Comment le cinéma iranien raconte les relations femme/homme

Néanmoins, en fait, c'est un film qui dépeint une relation amoureuse, maritale, bien sûr,
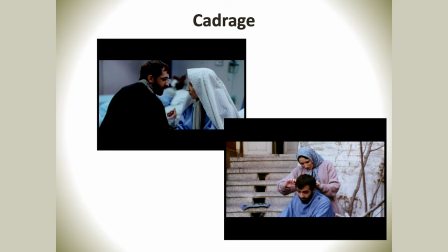32:54 donc de ce jeune qui va devenir Claire, qui est en train d'étudier, avec sa femme, il s'aime beaucoup, il y a un vrai amour avec les enfants, elle, elle va tomber malade. Et il y a une autre histoire qui va rentrer en jeu, c'est qu'il y a une infirmière. Et donc, il se peut que lui, d'un coup, puisque sa femme va tomber malade, il va vers elle.
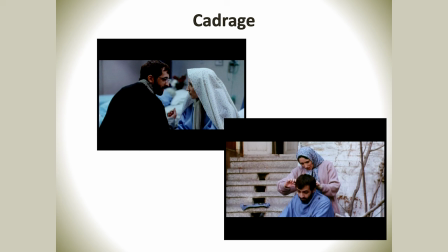33:12 Bon, je ne vais pas vous dire plus. Mais ce qui m'intéresse ici, c'est que comment un sujet si difficile est en plus allé dans l'intimité d'un religieux, même s'il n'en est pas un encore. Mais d'ailleurs, je pense que s'il était devenu vraiment, en fait, il avait eu, on va dire, ses diplômes, etc., pour vraiment devenir religieux, ça aurait été vraiment très difficile. Là, comme en fait, le réalisateur a utilisé cette astuce-là en disant, il n'est pas encore au rang d'eux, donc il est en train d'étudier, donc je pourrais aller chercher dans son intimité. Et donc, dans cette intimité-là, il y a une autre femme, et dans cette intimité-là, il y a cet amour-là, marital, bien sûr. Et donc, on voit comment, dans le film, il y a les cadrages serrés, qu'on voit aussi dans beaucoup d'autres films, en fait, pour montrer l'intimité du couple.
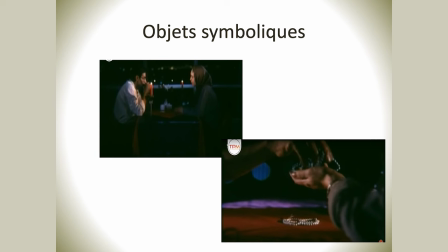34:04 Comme on ne va pas pouvoir le montrer dans leur chambre, dans leur lit, dans les moments intimes, en fait, qu'est-ce qu'on va faire ? On va, dans les endroits où il y a d'autres mondes, on va serrer le cadre. Donc, on a l'impression qu'ils sont seuls.
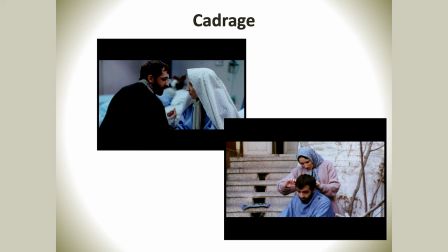34:18 Par exemple, là, ils sont dans la cour de la maison, elle va lui couper ses cheveux, donc c'est un acte intime. Il y a le ciseau, bien sûr, entre la main et la tête, mais c'est comme s'il n'y en avait pas. Donc, tout autour, il y a des enfants. Mais là, comme on a serré le cadre, ça nous donne l'impression de l'intimité.
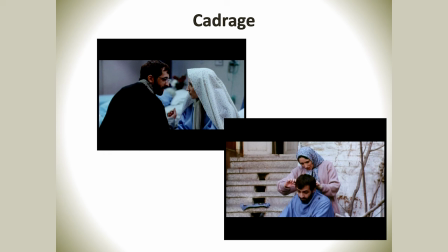34:37 Pareil, dans l'image en haut, c'est l'hôpital. Et donc, c'est une chambre commune, collective. Il y a d'autres malades dans cette chambre-là. Ils sont sur le lit, ils sont à l'hôpital, mais en fait, le cadre va serrer. et ce cadrage va nous donner l'impression
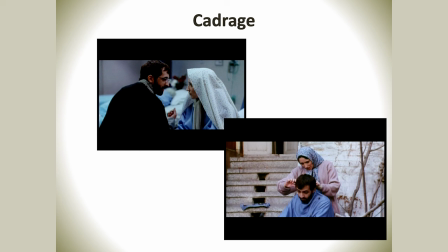34:53 de l'intimité et d'un couple. Ici, par exemple, on a l'impression qu'ils vont s'embrasser, ce qui n'est pas le cas. Parce qu'il y a le cadrage, mais il y a aussi ce que j'appelle le geste avorté. Qu'est-ce que c'est que ce que j'ai appelé le geste avorté?
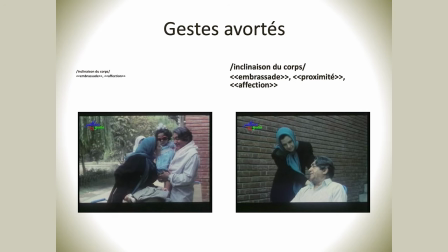35:11 En fait, j'ai remarqué qu'il y avait beaucoup de moments dans le cinéma iranien où il y a une forme de penchement ou une main qui va aller vers un visage et en fait,
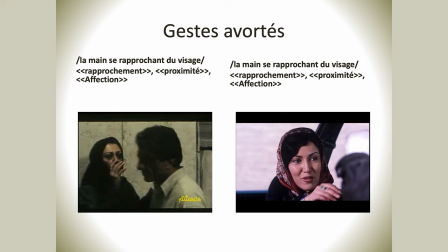35:23 il se passe quelque chose et ça n'arrive pas. C'est-à-dire que le geste n'est pas abouti. Donc, on a l'impression que le penchement va aboutir à un embrassade, mais en fait, non. Il va se passer quelque chose, soit entre les deux, il va y avoir un enfant, un truc, etc.
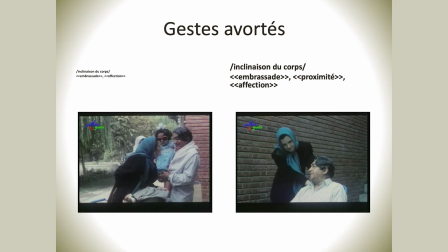35:41 Donc, ici, on a exactement ça dans cette première image. Le cadrage serait plus le fait qu'il y a ce penchement où on a l'impression qu'il va se passer quelque chose, mais en fait, quelqu'un va venir dire quelque chose et en fait, l'acte ne va pas aboutir, vous voyez? Donc, assez intéressant. Je vais vous parler d'un autre de mes variantes qui est très, très intéressante, c'est le hors-champ.
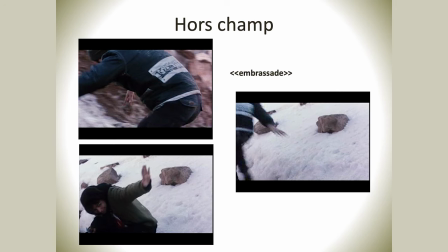36:08 Dans le cinéma, dans l'ensemble, en général, ce qui se passe ailleurs, en dehors du cadre, c'est aussi important que ce qui se passe dans le cadre. Mais dans un cinéma censuré, c'est encore plus important. C'est-à-dire que la plupart des choses importantes du film vont se passer dans le hors-champ et dans le silence. Donc, il faut l'imaginer à chaque fois. Donc, il faut savoir qu'à chaque fois qu'on a le cadre, le hors cadre, ça fait partie du cinéma, ça fait partie du scénario.
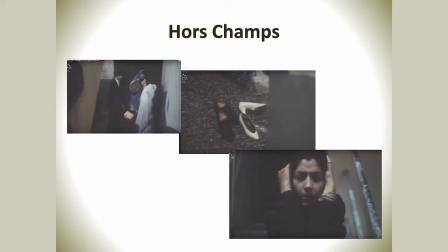36:43 Donc là, ici, on a l'exemple du film Nargess, de la réalisatrice Rarchan Bagnetemot, début des années 90.